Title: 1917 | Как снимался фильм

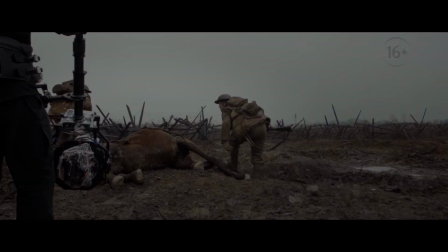0:13 Началась буквально с лошадей и карет, а закончилась танками.
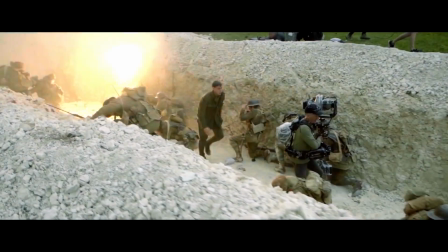0:19 Можно сказать, наступила эра технологических войн. Я решил, что события фильма будут происходить в режиме реального времени.
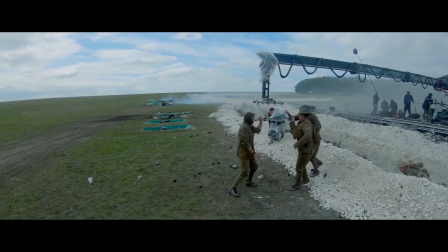0:29 Каждый шаг, каждый вздох наших героев является неотъемлемой частью истории, которую мы сняли единым кадром, чтобы зритель мог лучше это прочувствовать.
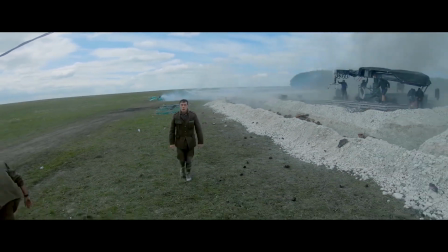0:38 Три, два, один, начали!
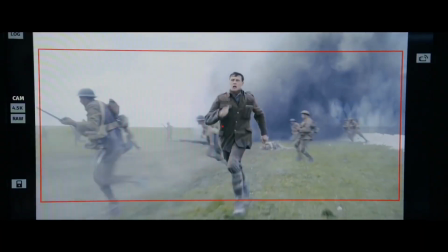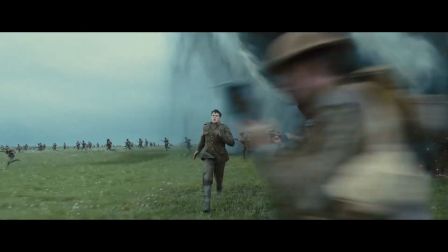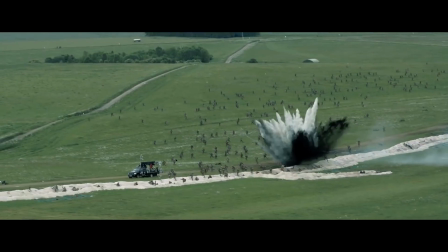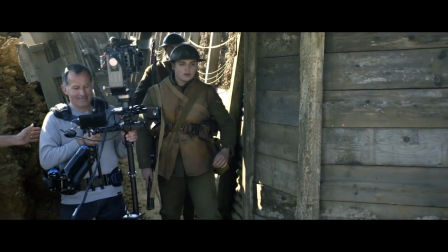0:59 Для достижения эффекта погружения максимальной реалистичности Мы изначально решили снимать
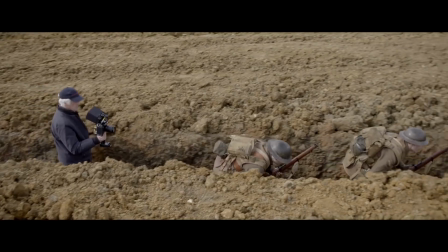1:05 длинным планом Тогда зритель сразу начинает верить происходящему на экране У вас возникает ощущение,
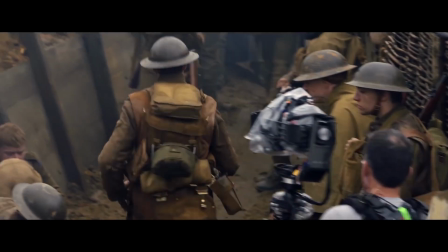1:10 будто вы там, в окопах Вместе с главными героями
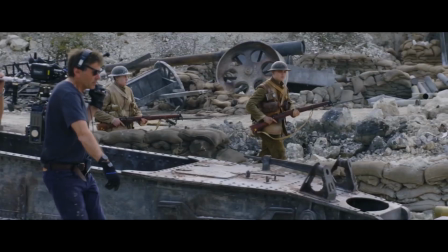1:16 Наш фильм — это срез времени Двое молодых солдат должны доставить приказ об отмене наступления Начали!
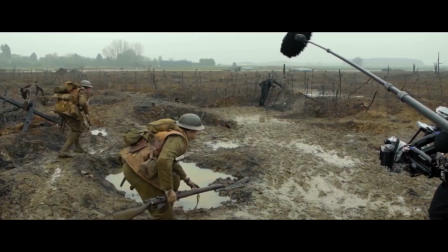1:26 Время играет против них. Срочное донесение должно быть доставлено до восхода солнца.
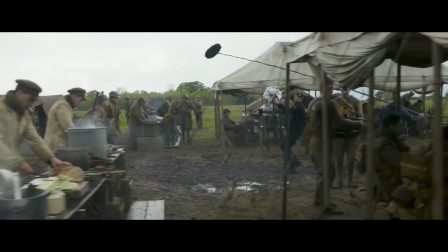1:31 Единственный шанс спасти тысячи жизней – пересечь вражескую территорию. Каждую секунду за нашими героями следует камера. На съемках всегда есть возможность что-то исправить, переснять, перемонтировать или вовсе убрать неудачную сцену. В 19.17 это невозможно.
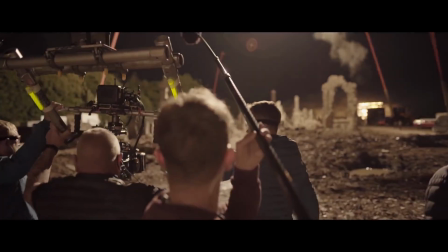1:53 операторы техники актеры должны работать слаженно как единый механизм
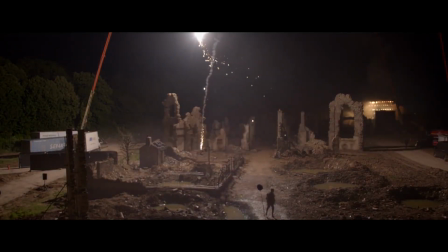1:58 подобная синхронность потрясет даже
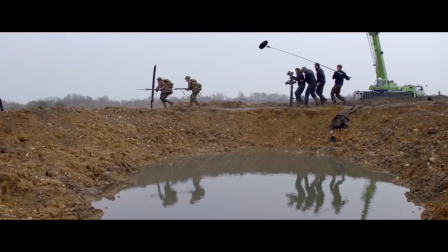2:02 искушенного зрителя сначала
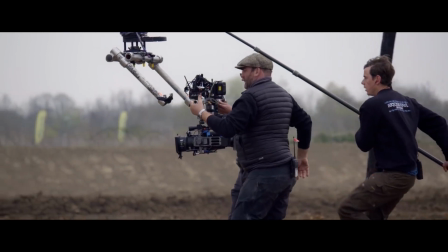2:08 оператор сам несет камеру потом цепляет ее на трос
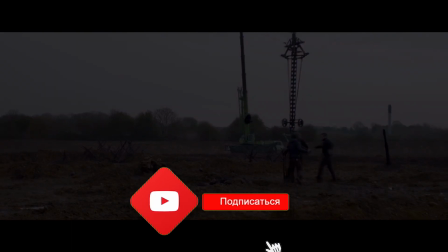2:13 она проезжает над болотом потом оператор
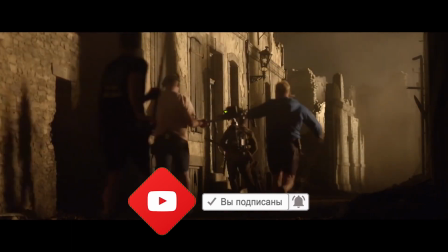2:18 отцепляет камеру бежит с ней какое-то время запрыгивает в движущуюся машину, проезжает еще 400 метров, спрыгивает и забегает за лбу.
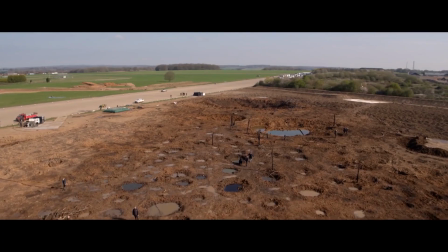2:30 Возвращаемся на исходные позиции.
Действие картины разворачивается в завораживающих, живописных местах.
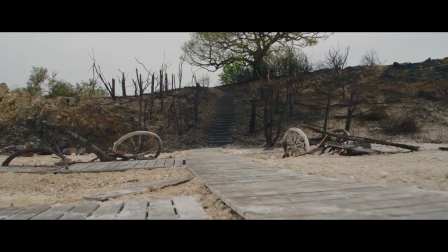2:42 Один великолепный пейзаж сменяется другим.
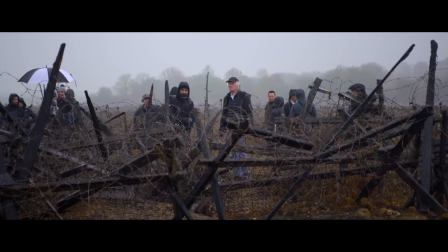2:47 Из-за такого обилия натурных съемок мы, как никогда, когда зависели от погоды и времени суток.
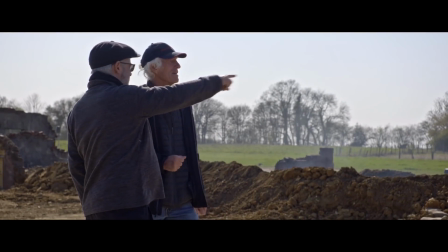2:53 Для начала мы поняли, что не сможем использовать искусственное освещение.
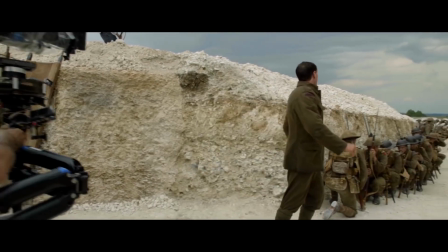2:58 Начали.
Потому что когда оператор бежит через окопы и снимает в панораме 360 градусов, источник света попросту негде разместить.
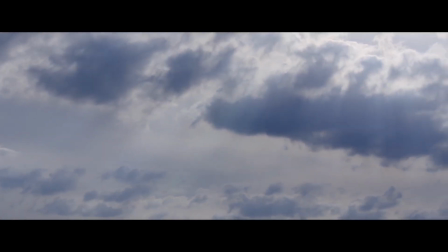3:06 Съемки шли в режиме реального времени, поэтому если сцена начинается в облачную погоду, в облачную погоду она должна закончиться.
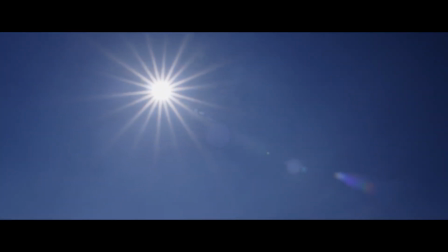3:13 Если утром солнце, съемки останавливались. И мы просто репетировали. И еще раз.
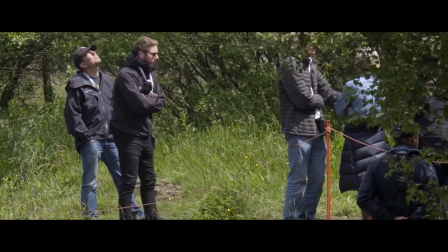3:19 А затем все устремляли взгляды на небо, пытаясь поймать момент, когда солнце скроется за облаками.
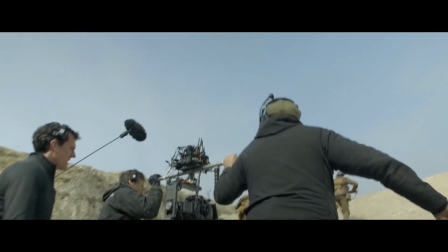3:26 И как только это происходило, все начинали носиться вокруг с криками.
Давай, давай, быстрее снимаем!
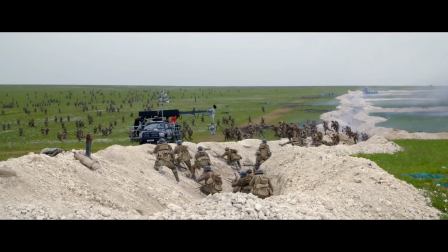3:31 Работаем, работаем, работаем!
В общем, человек полагает, а Бог располагает. Каждая сцена как театральное действие.
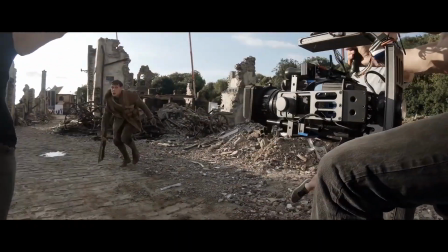3:40 Нельзя поставить на паузу и отмотать назад. Даже если что-то пошло не так, мы все равно должны продолжать съемку.
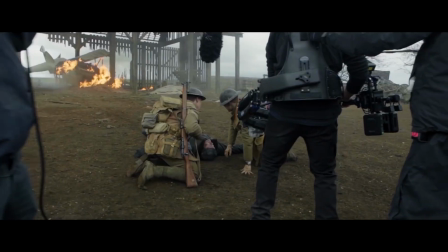3:49 Это кинематографическое полотно было создано
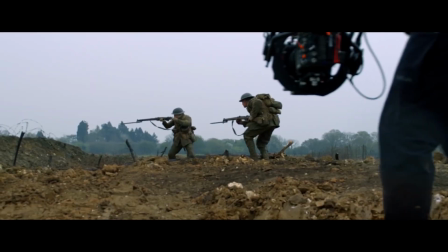3:53 для просмотра на большом экране Я
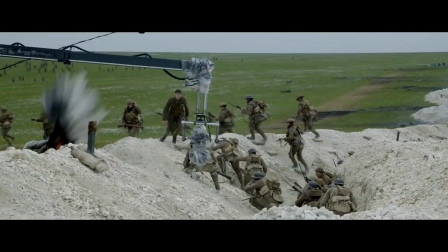4:00 хотел, чтобы зрители оказались на месте наших героев Которые
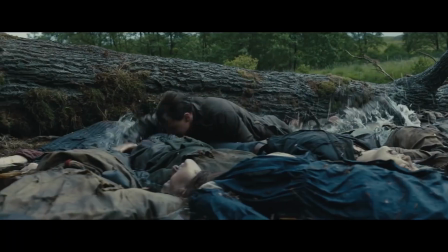4:04 самоотверженно отправляются на смертельно опасное задание Чтобы спасти
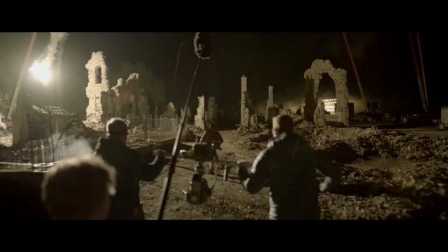4:09 1600 человек Ведь только человеческая
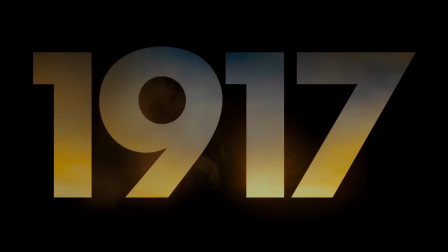4:14 жизнь имеет истинную ценность 19.17.
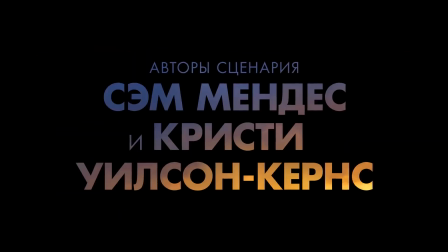4:19 В кино с 30 января.